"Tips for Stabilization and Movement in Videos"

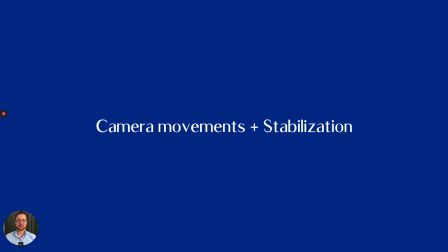Welcome to Camera Movements and Stabilization. We're going to speak about 4 different camera movements today.
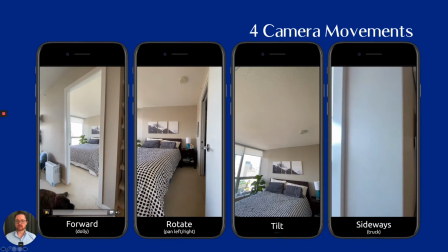The first one is referred to as forward. The technical term is dolly.
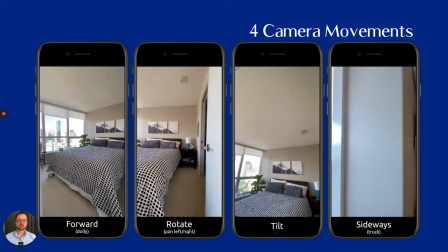And that's this nice, smooth forward movement that you'll see in many videos. The second one is rotate, or what is technically known as pan.
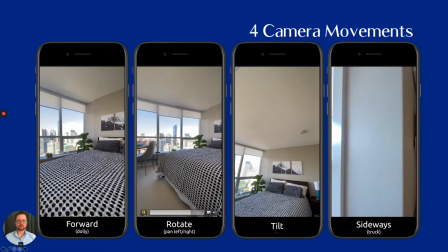This is a pan left, but you could also do a pan right. It's just a slow rotation to either side. Then we have the tilt, which in this case is a tilt down, but we could also tilt upwards.
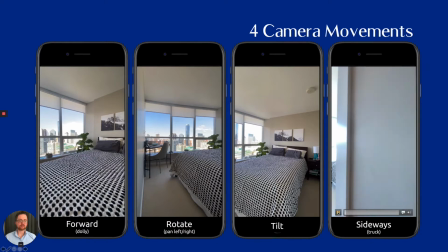And then a sideways movement, which is technically known as a truck. The truck is an excellent movement for revealing shots. The tilt is excellent for the first shot, for example, showing an entire condo building or showing a room for the first time.
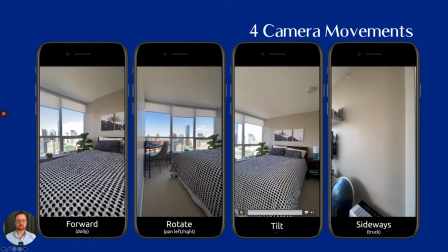Also excellent if you're showing off a feature of the house, perhaps a stove or a fridge, maybe walk-in closet. Rotate is great for views or showing off rooms. And forward is basically the best standard motion that you could use.
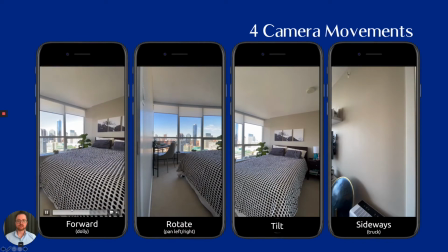In fact, with just forward and rotate, you could shoot an entire live stream video or even a promotional video. I'd recommend testing these out with your phone, getting comfortable with them, and knowing which one to use when.
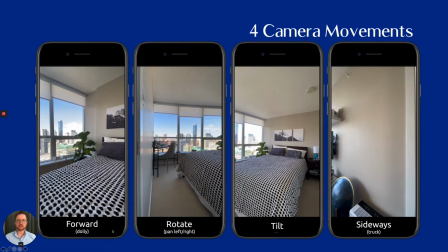The forward one, of course, again, is moving through any location, entering a new room, introducing a subject can be forward. You could potentially even do an entire video with just forward movement.
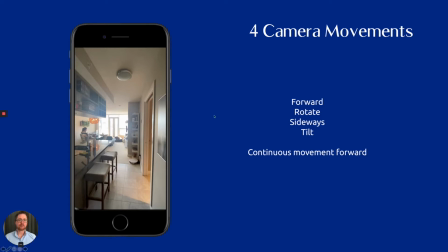When we combine all of these things, we can create fluid movement throughout a property.
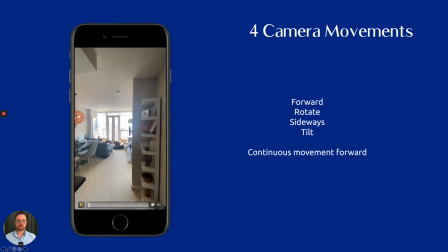So here, we're moving through a condo,
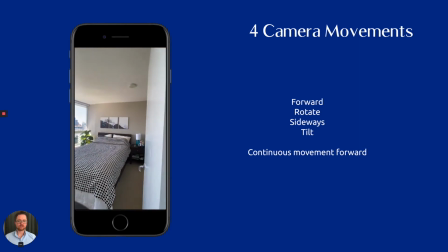rotating, moving forward slightly, rotating left now,
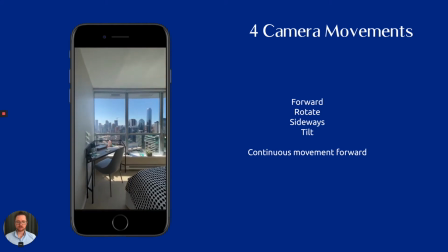moving forward again. There's a decision point here, either truck or rotate.
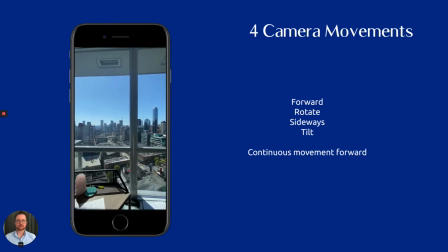Are we going sideways or are we turning? We decide to move sideways first and then push in close to see the view from a better angle, rotating to the right, and then following the rotation all the way through.
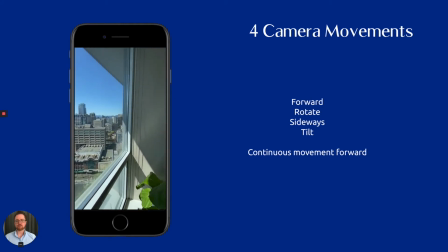Notice how the camera doesn't turn back, create a jolt, or make things awkward.
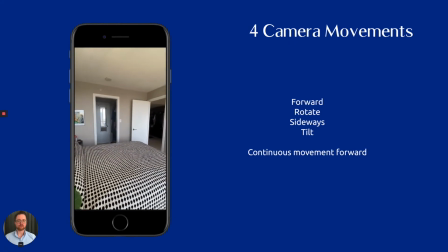It's fluid motion, always moving forward or rotating towards where we're going next.
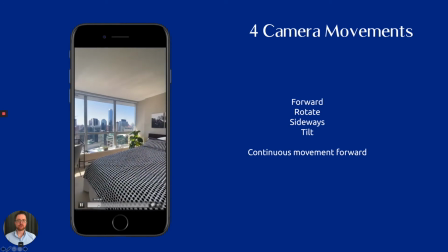Let's take a look at that again. We're moving forward, we're rotating, forward again.
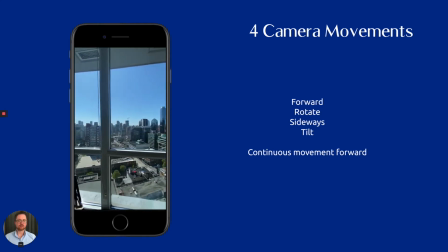This easily could be a rotate, but we decide to move sideways just to show that option. And then the rotation. There is a choice point here.
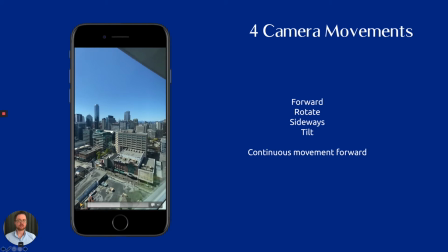It would be possible to rotate back to the left and then move out of the room. But it is nice for the viewer to see this fluid motion continue through,
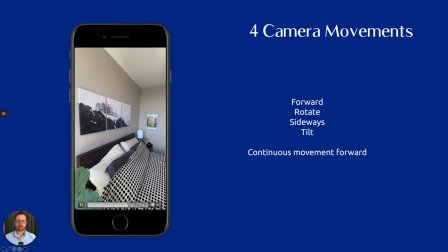showing off the greenery and the artwork, and then continuing out towards a movement,
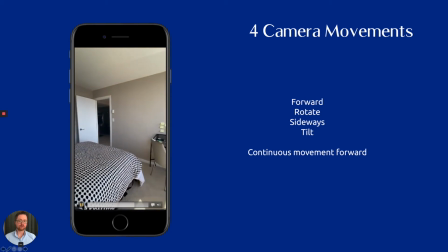either to exit the room or towards the walk-in closet.
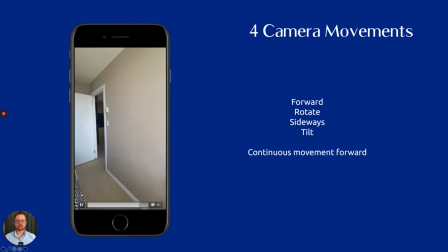Now, this video doesn't show a tilt movement, but again,
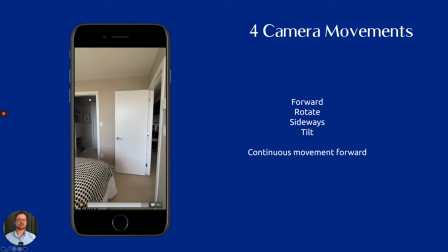tilt would be perfect for demonstrating the size and storage of the walk-in closet that's available at this property.
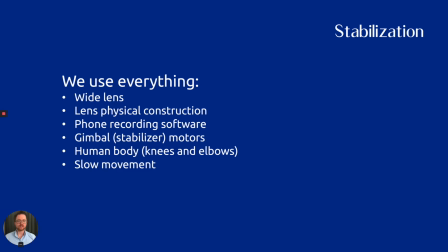In order to stabilize the video that you've seen, we have to use everything. We have to use a wide lens on the camera, in this case the iPhone. The lens itself is a floating lens and is stabilized. Some lenses are stabilized by magnets or other forms of construction.
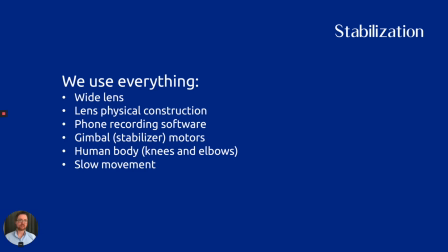The phone itself has software which stabilizes the footage.